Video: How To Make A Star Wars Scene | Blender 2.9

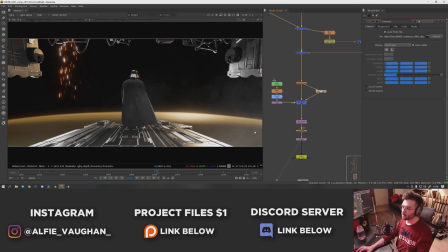489s
Again this is just mimicking what would happen if you filmed it through a real lens so because this is quite wide angle I think this is an 18mm lens on the CG camera. The lens distortion just makes all those straight lines curve a little bit and makes it feel a bit more realistic. So that's the final shot.
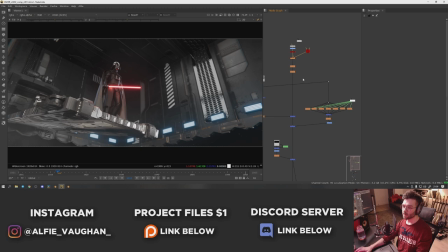501s
Let's have a look at some other ones. This is shot two. This is kind of the same thing again so we've got the stars going on up here in the background then on top of that goes the render of the ship I added some nice glows and stuff onto the render of the fluorescent tubes just to make them feel a bit more bedded in
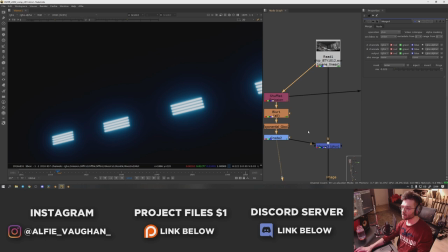513s
so this is the render on its own I separated out the emission pass and did some glows and stuff onto this and then I've also got this horizontal
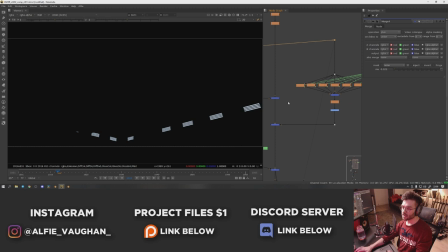518s
flary thing that makes a load of kind of anamorphic streaks from all the light sources in the shot borrow this from a load of setups at work that I've seen people using it just takes the emission pass and then blurs it in loads of different increments and then pluses them
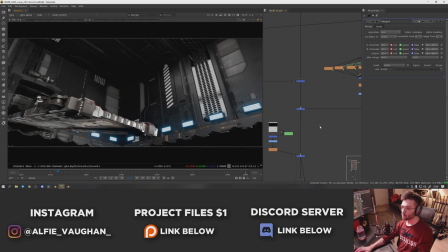529s
all together which gives you this and then a bit more blurring and a bit of color onto that plus it on top and it just gives this nice
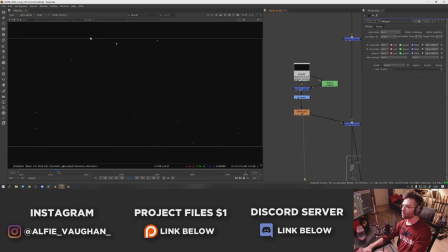535s
kind of horizontal flaring which looks quite cool. Then on top of that goes the render of the dust. This probably isn't super visible because of the compression on YouTube but this is what this looks like. I just did a particle system and just rendered a load of dust particles floating around in the air.
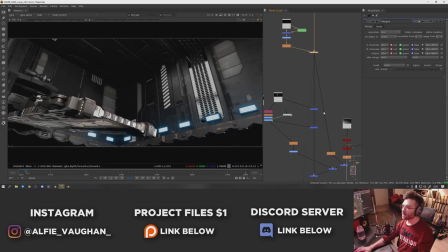546s
If you want to do this basically just turn off the gravity and put a turbulence field or something in there to make them go in random directions.
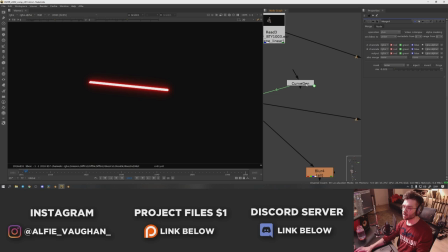552s
Then Darth Vader goes on top of that. Obviously his lightsaber needs to glow so I've got a separate setup just to make his lightsaber glow and I've got a little curve generator on here that's making it flicker as well.
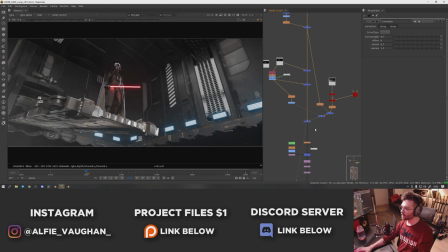560s
So over the course of the shot the exposure goes up and down which makes it feel like it's kind of pulsing or flickering as you can see here.
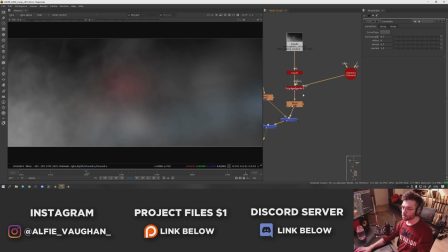566s
Then on top of that goes a load of dust and smoke and stuff. This is another smoke element I have from ActionVFX.
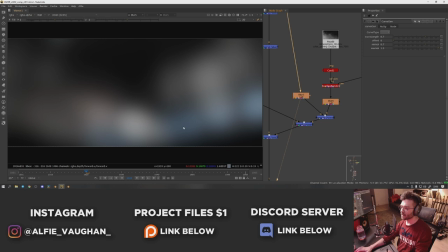571s
It's on a card in 3D space again like I did with the one before and then like I said before I've blurred the whole scene so that you get all the lights coming through from the background and screened this on top.
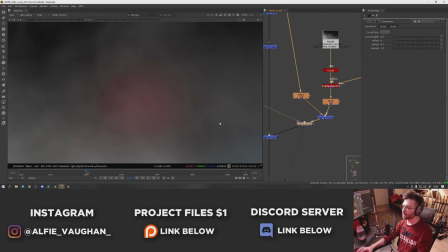579s
So you get some of the blues coming through from the fluorescent tubes and some of the highlights reflecting off the metal and then also the red of the lightsaber is coming through here just very subtly.
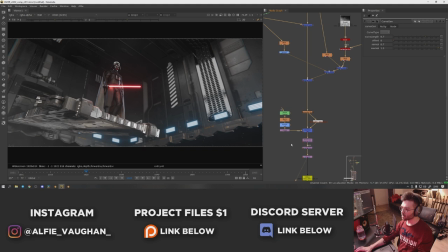587s
That goes on top which looks like this and then again we've got some glows some aberrations some lens distortion and that's what
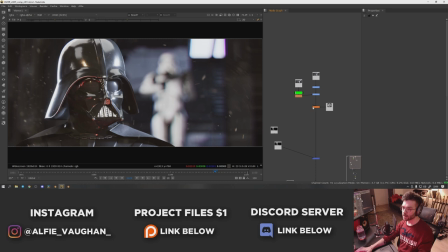594s
that shot looks like the setup for the last shot is a little bit different and as you can see it's really really simple it's just the render of the background i
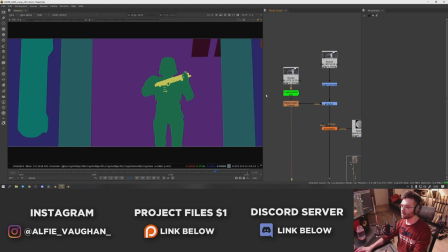600s
added a little bit of contrast into it and then stupidly i forgot to put a black material on the gun so i rendered this as white so what i did
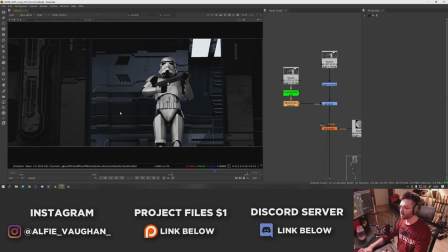605s
to fix that in comp is i just used a cryptomat for the gun and then just used it and graded it right down it has a bit of a horrible outline on it because i'm making such an extreme change but once it's defocused you can't see that so it's fine then what i'm doing here is i'm using a node called bokeh blur that I got from Nukipedia.
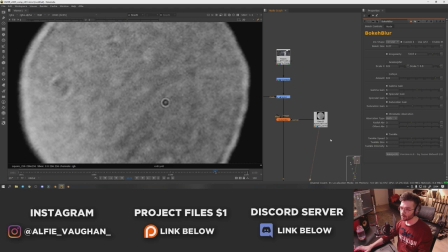620s
It's a pretty cool node, it lets you do a 2D defocus but it lets you use a kernel to influence the way the bokeh looks, or bokeh however you say it.
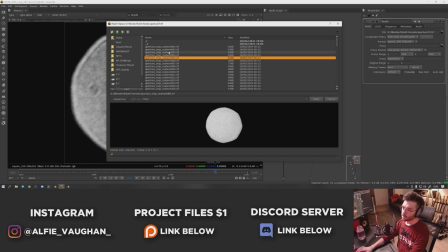627s
And if you don't know what a kernel is, it looks like this. I've got a whole library of these on my hard drive and this is what they all look like if I turn this off. So you can see there's a load of different ones that are different shapes and sizes. Some of them have quite defined edges like the blades of the aperture inside the lens and some of them are a bit more circular. A lot of them have these kind of cool blobs and stuff inside which just make a little bit of a difference to the way the bokeh looks.
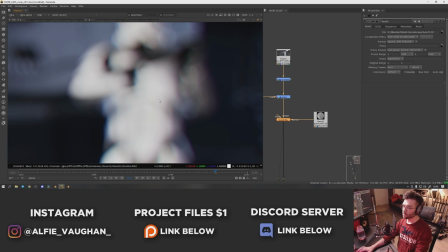645s
And basically what it helps to do is create these kind of cool looking circles that you can see that are being picked up in the highlights
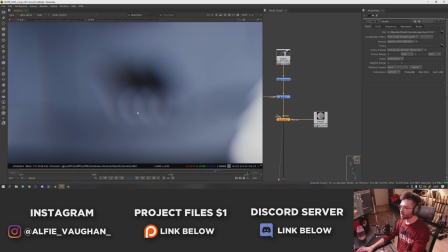650s
and you can even see on this that there's some kind of chromatic aberration stuff going on here where it's kind of got some blue fringing.
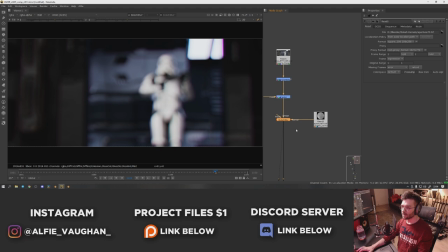656s
This is probably a bit of an extreme example but this is quite a stylized piece anyway but it just really helps to make it look quite nice. I really like defocusing stuff with kernels it stops it doing that kind of generic bloomy defocus thing where you just kind of blur stuff in 2D and it really helps to make all the CG stuff look like it was filmed through a real lens.
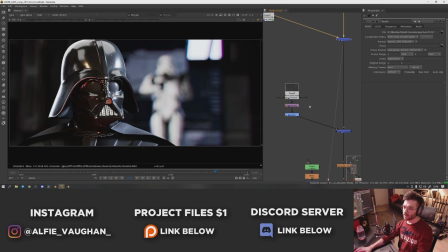670s
Then obviously Vader goes on top of that which looks like this then on top of that I put an actual dust element that I found online.
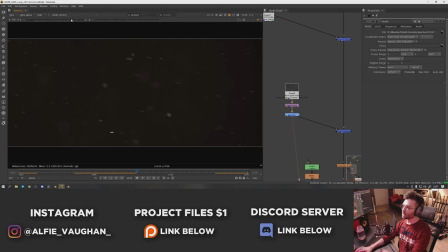676s
I used an element for this instead of doing something in blender just because this element was pretty perfect for it already and it has a load of really nice
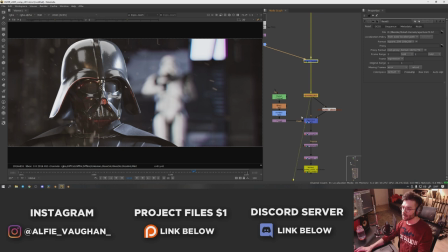681s
detail in kind of the different levels of depth of field inside of the shot so that's before and after makes all the stuff in the atmosphere feel quite turbulent and then again we've got the glows and the chromatic aberration and the lens distortion and that's what that looks like so there we go it's pretty much the same thing for all of the shots it was just rinse and repeat change the camera angle press render do it again this is kind of like a taster project for a much bigger animated short film idea that I really want to get my teeth stuck into soon hopefully this tutorial slash breakdown thing was interesting as an insight into how I did some of the shots and hopefully you learned something,
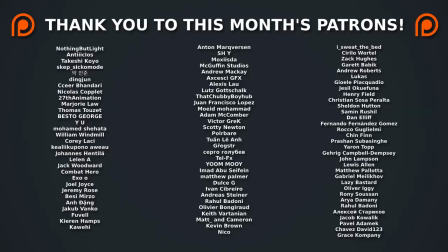710s
which is obviously the idea. Thank you very much for watching, remember to like and subscribe. The files for this are on my Patreon for a dollar if you're interested in picking them up and yeah, see you next time.